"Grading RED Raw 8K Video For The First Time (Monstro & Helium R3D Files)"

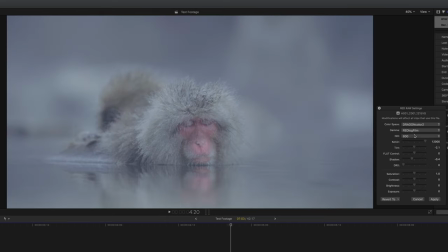(3:58)
We have, of course, Red Gamma 4, Red Log Film, BT 1886,
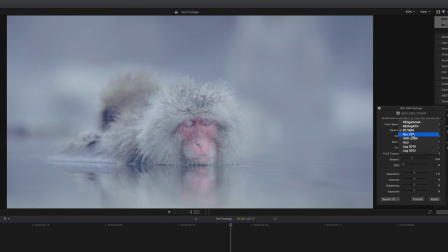(4:07)
Rec 709,
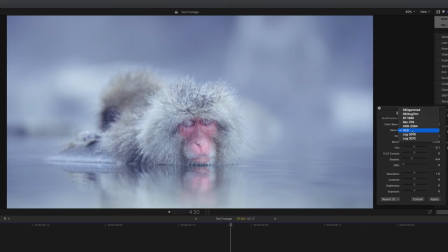(4:11)
HDR 2084, HLG, Log 3G10, and Log 3G12.
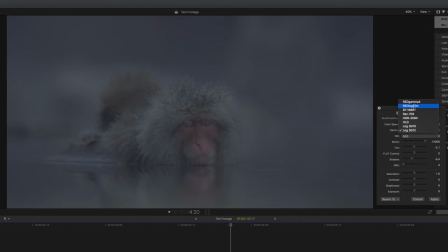(4:20)
The combination of color space and gamma will massively affect the way that we grade.
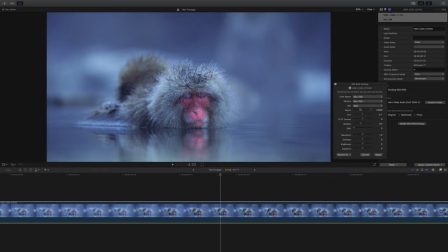(4:24)
For example, here's a straight Rec 709 for both the color space and gamma, and you can see it doesn't need a lot more.
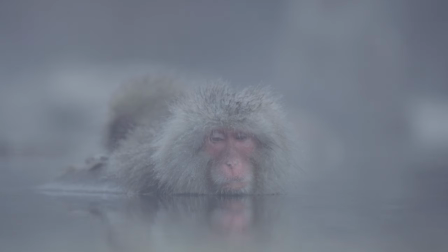(4:31)
And then on the flip side, here's Dragon Color 2 paired with the Red Log Film gamma. And just look how beautifully flat it is. I suppose this depends greatly on the project that you're working on. So in this case, I'm gonna take the advice, I'm gonna keep the color space big. Oh my God, it's hot in the UK today. I keep having to get up and mop my brow. You didn't need to know that. For getting back into it, the best, for me, the best way to approach grading RAW is to change the colour space and the contrast curve to similar to what you've used most in the past, which for me would be Sony's S-Log2 and S-Gamut 2 Cine 3? What is it? S-Gamut 3 Cine, of course it is. It's just the heat. Of course, you're not going to be able to get those exact colour spaces and curves, but you can change it to similar ones, which I have done.
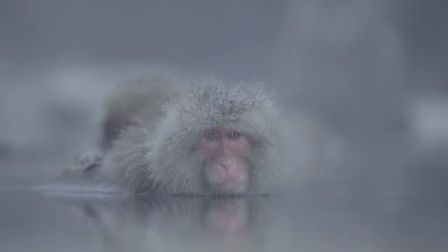(5:25)
So now that's done, let's get grading. So here's the ungraded footage, and then once I'd applied my grade, I ended up with this.
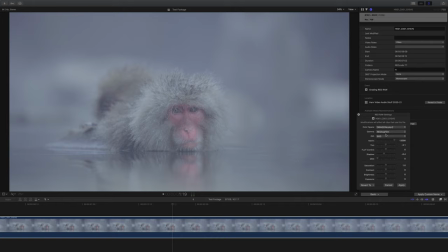(5:32)
So let's jump into Final Cut now, and I'll show you my workflow. As you can see, I've already got my color space and gamma set to Dragon Color 2 and Red Log Film.
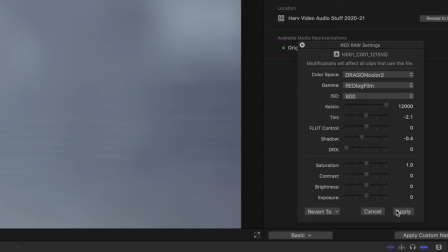(5:41)
So I'm just gonna hit apply, and then we can start the grade.
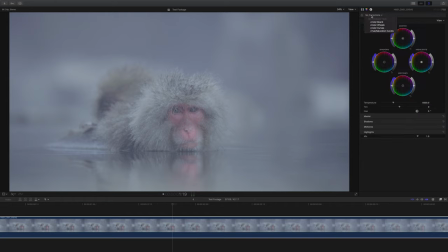(5:44)
So regardless of the type of footage and grading, I almost always add an instance of color wheels as the first alteration I make to any clip.
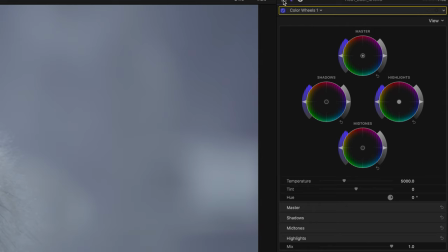(5:52)
I actually explain the sequence of alterations I make to clips in between grading this one and the next clip.
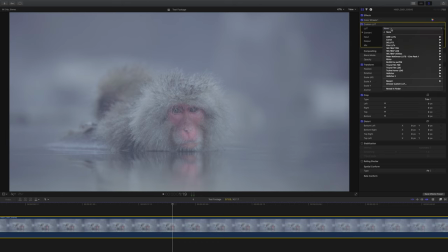(5:58)
So hold tight, that's coming in a minute. Next, I'm gonna drop on a lookup table, and the way I like to do it is actually to grade into the lookup table. So apply it early and then make alterations. Now I know this is a little unorthodox, but this is what works for me.
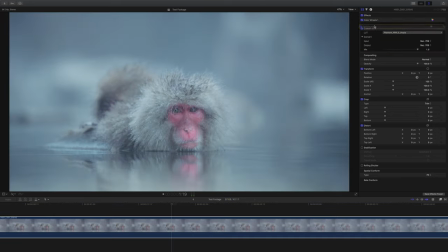(6:11)
Next, I add color curves, and as always, I like to add lots of control points so that I can go in and manipulate the contrast curve and really just bring out the best in the footage.
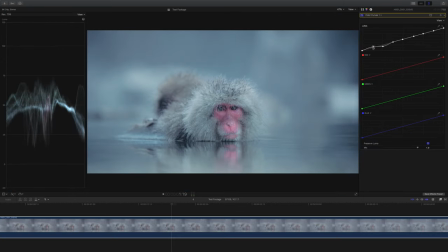(6:20)
And what a time to do it when grading raw 8K footage.
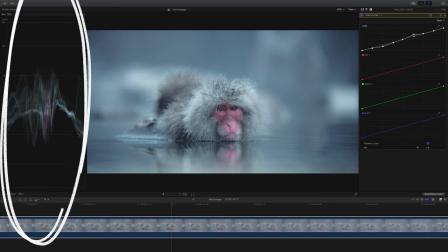(6:24)
All the time I'm checking on that waveform to check I'm not doing anything crazy, and this has made a beautiful difference to the footage.
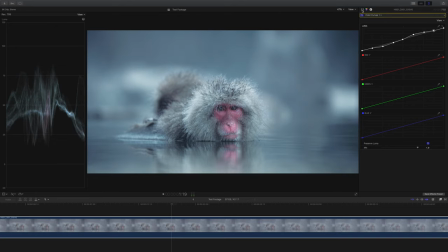(6:30)
Just look at those brighter areas, particularly the hairs on the monkey's head. You really can push and pull this footage quite a lot. Next, I add a second instance of color wheels, and the reason I do this is I position it after our lookup table, and any tweaks I make affect the final output. All I'm doing is giving this just a touch more contrast so that it really starts to pop.
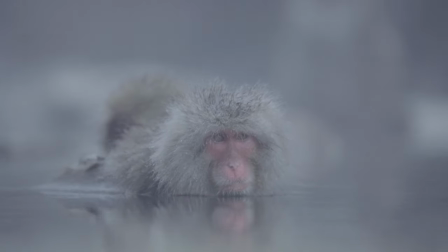(6:50)
And this looks pretty good to me. It's not an over-the-top grade, it's fairly natural, but dear God, that red footage is stunning. So usually when I approach a grade, my chain of alterations goes like this.
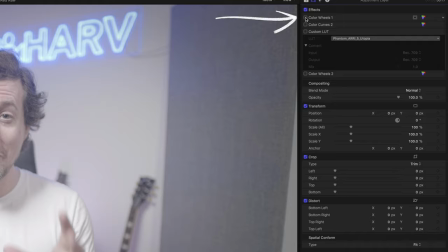(7:05)
I start off with color wheels to make exposure and color correction adjustments. I then add curves for contrast adjustments, and you know me, I like to make micro adjustments. Definitely see my video about curves, because I think it's one of the most interesting videos that I've made for people who are interested in grading.
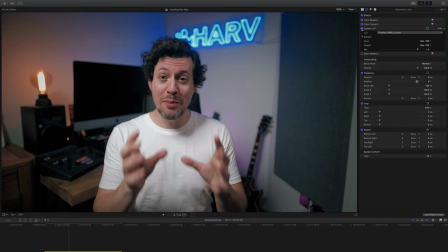(7:24)
I'll link it below, of course. And then, of course, I add a lookup table, and then I'll add a final instance of color wheels just for final tweaks. I usually use a waveform just to see where I am and just make some tweaks at the end of my chain.
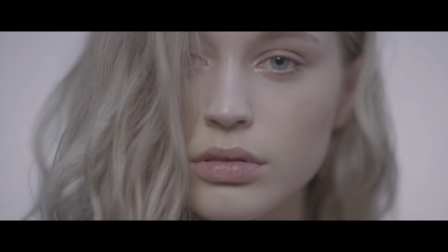(7:39)
Diving back in, and we'll grade this clip. Here you can see the before. As before, this is in red log, and then here's the final grade.
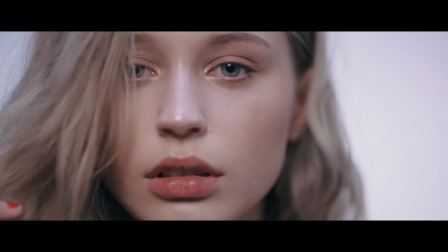(7:47)
Jumping back into Final Cut now, I'll show you how I did this one.
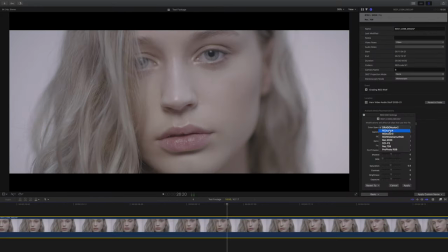(7:50)
The temptation with this clip would be to simply just change the gamma and color space to Rec 709.
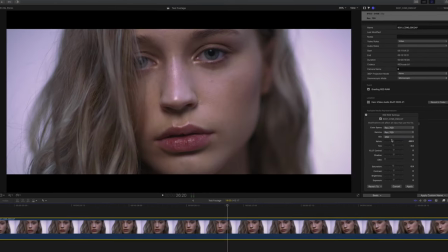(7:56)
That way you're almost guaranteed to get a very natural look with pretty good skin tones,
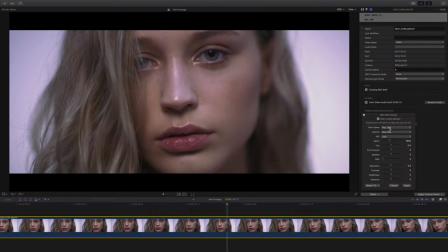(8:01)
but I'd rather for this clip it looks a little bit more high key, a bit more of a fashion video kind of style.